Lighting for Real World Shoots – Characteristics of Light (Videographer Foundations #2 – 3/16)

So let's get started with our first setup. Now, this is a straightforward, simple talking head. Talking head is a phrase we use to describe an interview.
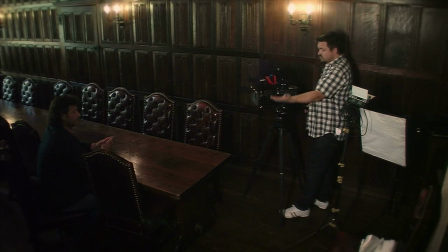[0:18]
Now, if we look at the shot here, we've got David, our contributor here, who I've placed at this end of the table, largely because the light has moved right around here and there's so much daylight coming in. Now, interestingly, you may not see it as much on these other cameras, but because I'm using a large Super 35mm sensor here,
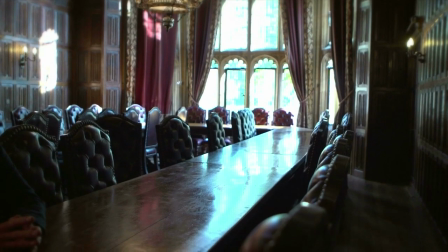[0:36]
it's very light sensitive, and that's the camera I'm going with because that's my interview camera. A lot of uncontrollable light at the end of the table there.
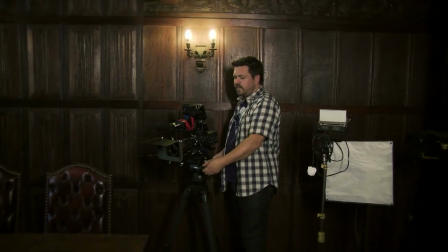[0:44]
Now, I could close the drapes, but what I want to do, and the first thing I always do, is try and find a frame.
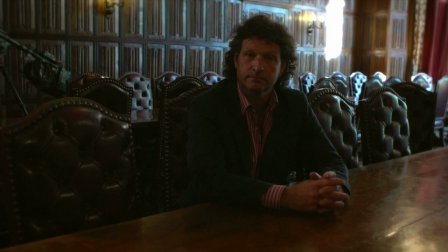[0:51]
Now, experience tells me that if you shoot slightly higher looking down on someone, it's a bit more flattering because you're looking down on their nose, not up at their nose.
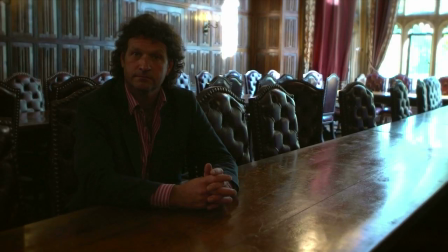[0:59]
So that's the first thing. And what I'm looking for is a frame that I think will work for this shot. Now, if I have David looking over this side, my problems are down the right-hand side of frame.
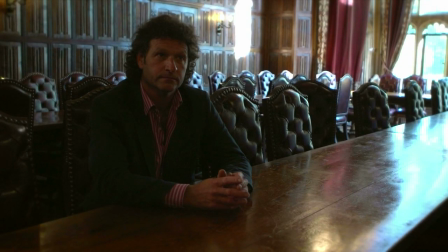[1:11]
I've actually got a lot of light there. Now, that could work quite well, but I'm concerned about the highlights on that wall.
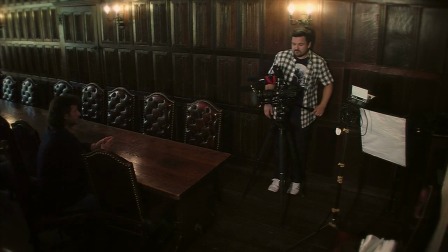[1:18]
So what I'm actually going to do is see if I can't reduce that right away by just closing these drapes.
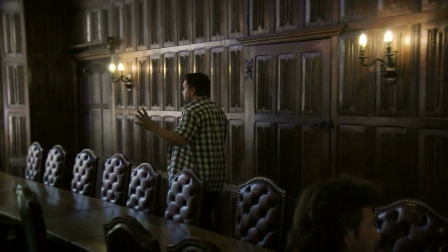[1:24]
Notice I haven't even opened up a light yet.
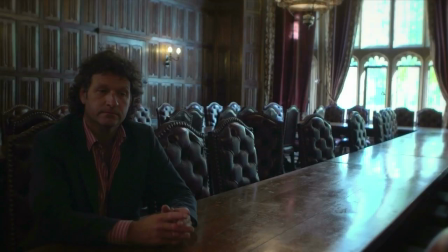[1:27]
What I'm trying to do is control my environment and see if I can't use the existing environment to my advantage.
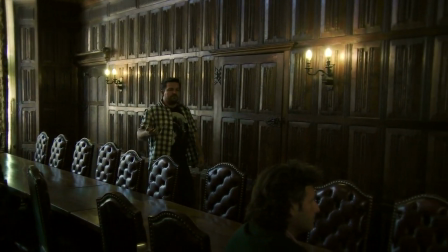[1:34]
So what I'm trying to do always is reduce problems rather than add to them, and sometimes turning on lights can add to your problems.
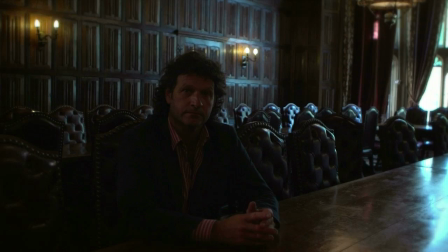[1:41]
Now, that has just solved my problem massively for me, because if I were to frame David this way,
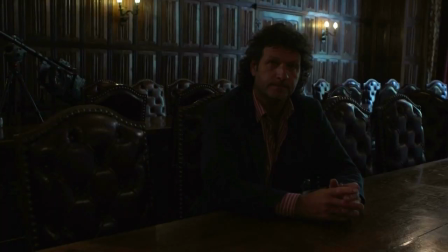[1:48]
I have a problem in that I can see the jib we're using to shoot this with in the corner of shot. And that could be anything in frame that you don't want. So actually we'd like to shoot this way.
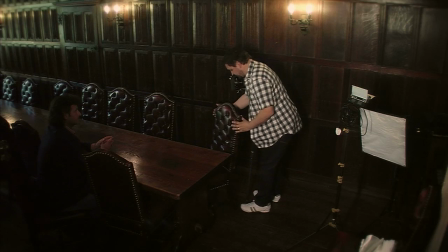[1:58]
Now what I can do, and what I think I will do, is move the chair out of the way.
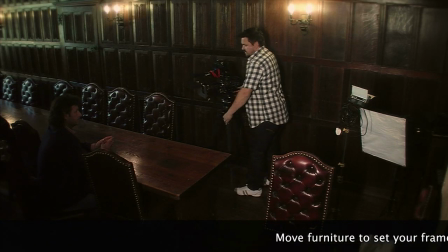[2:06]
So I can get my camera position in. I'm always looking for a couple of shots.
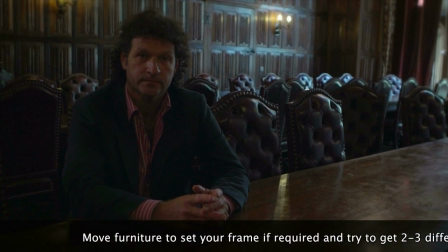[2:11]
I'm looking for a mid shot, and because I'm on a zoom, this is at 24mm,
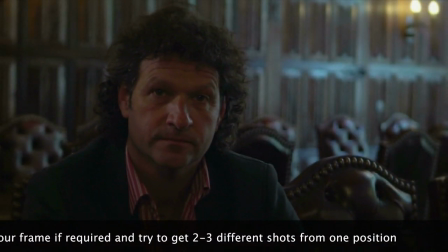[2:15]
I can zoom in and get a close-up as well, and that to me is really nice. Now, my camera's white balance is set to 3200 Kelvin. It's a tungsten setting. The reason I've done that is that my lighting is all tungsten,
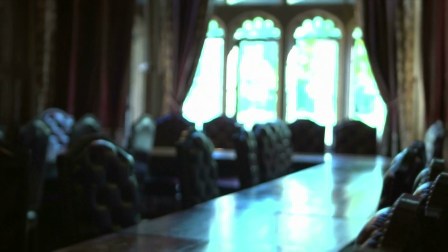[2:32]
but I'm taking advantage of the fact that we've got a window here, which is a beautiful big light source. Don't avoid using light that's already there. What I try and do is complement the light that's already on a location.
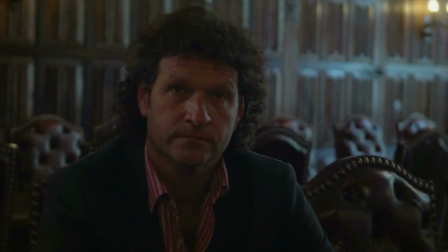[2:45]
That shot there works very nicely for me because I've got a lovely highlight coming down the left side of David's face, right side on screen here, and the blue light is just bringing the detail up on that wood paneling in the back of shot.
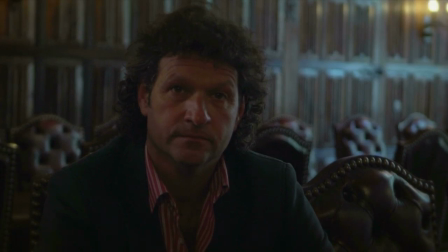[3:01]
And the chairs, because they have texture as well, is adding depth and dimension to the shot. And remember, what we're trying to do when we light interviews is create depth and dimension by creating light and shade. Shadows equals contrast.
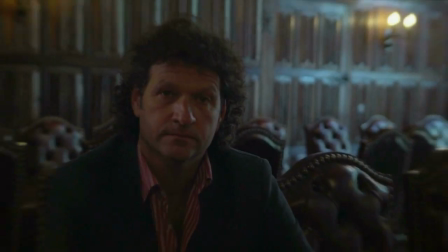[3:14]
So what we've got now is a frame which works for me on 50mm and works for me on 24. By pulling that out, what I'm trying to do is frame so that I get David's hands in the bottom of frame,
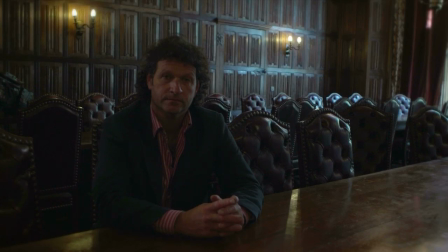[3:30]
but the two lights on the wall in vision as well. And that is just lovely.
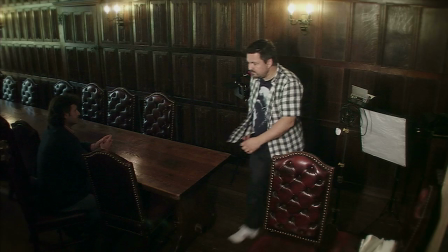[3:37]
So I'm just going to move this chair, and again, I've yet to put a single light up.
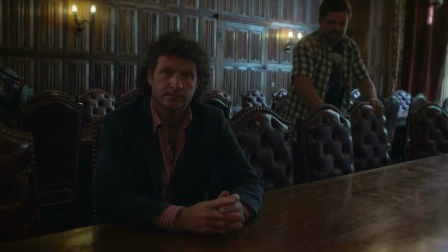[3:42]
I'm spending this time dressing my frame and making sure
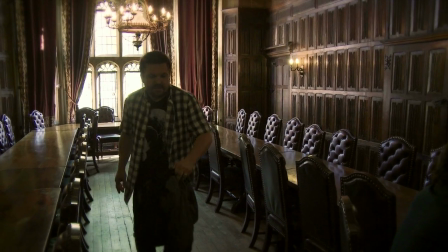[3:48]
that anything that's in vision is taken out of vision before I light.
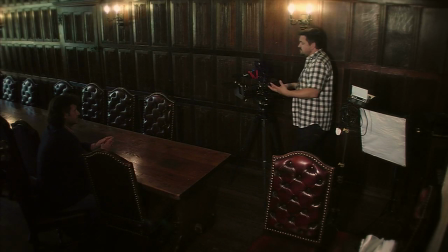[3:55]
And this kind of stuff will just save you hours when it comes to lighting, because what you're doing all the time is looking at the frame and thinking, how would I like to light this? And my first thought is to take my small softbox and use this as a soft key light this way onto David. So let's do that now.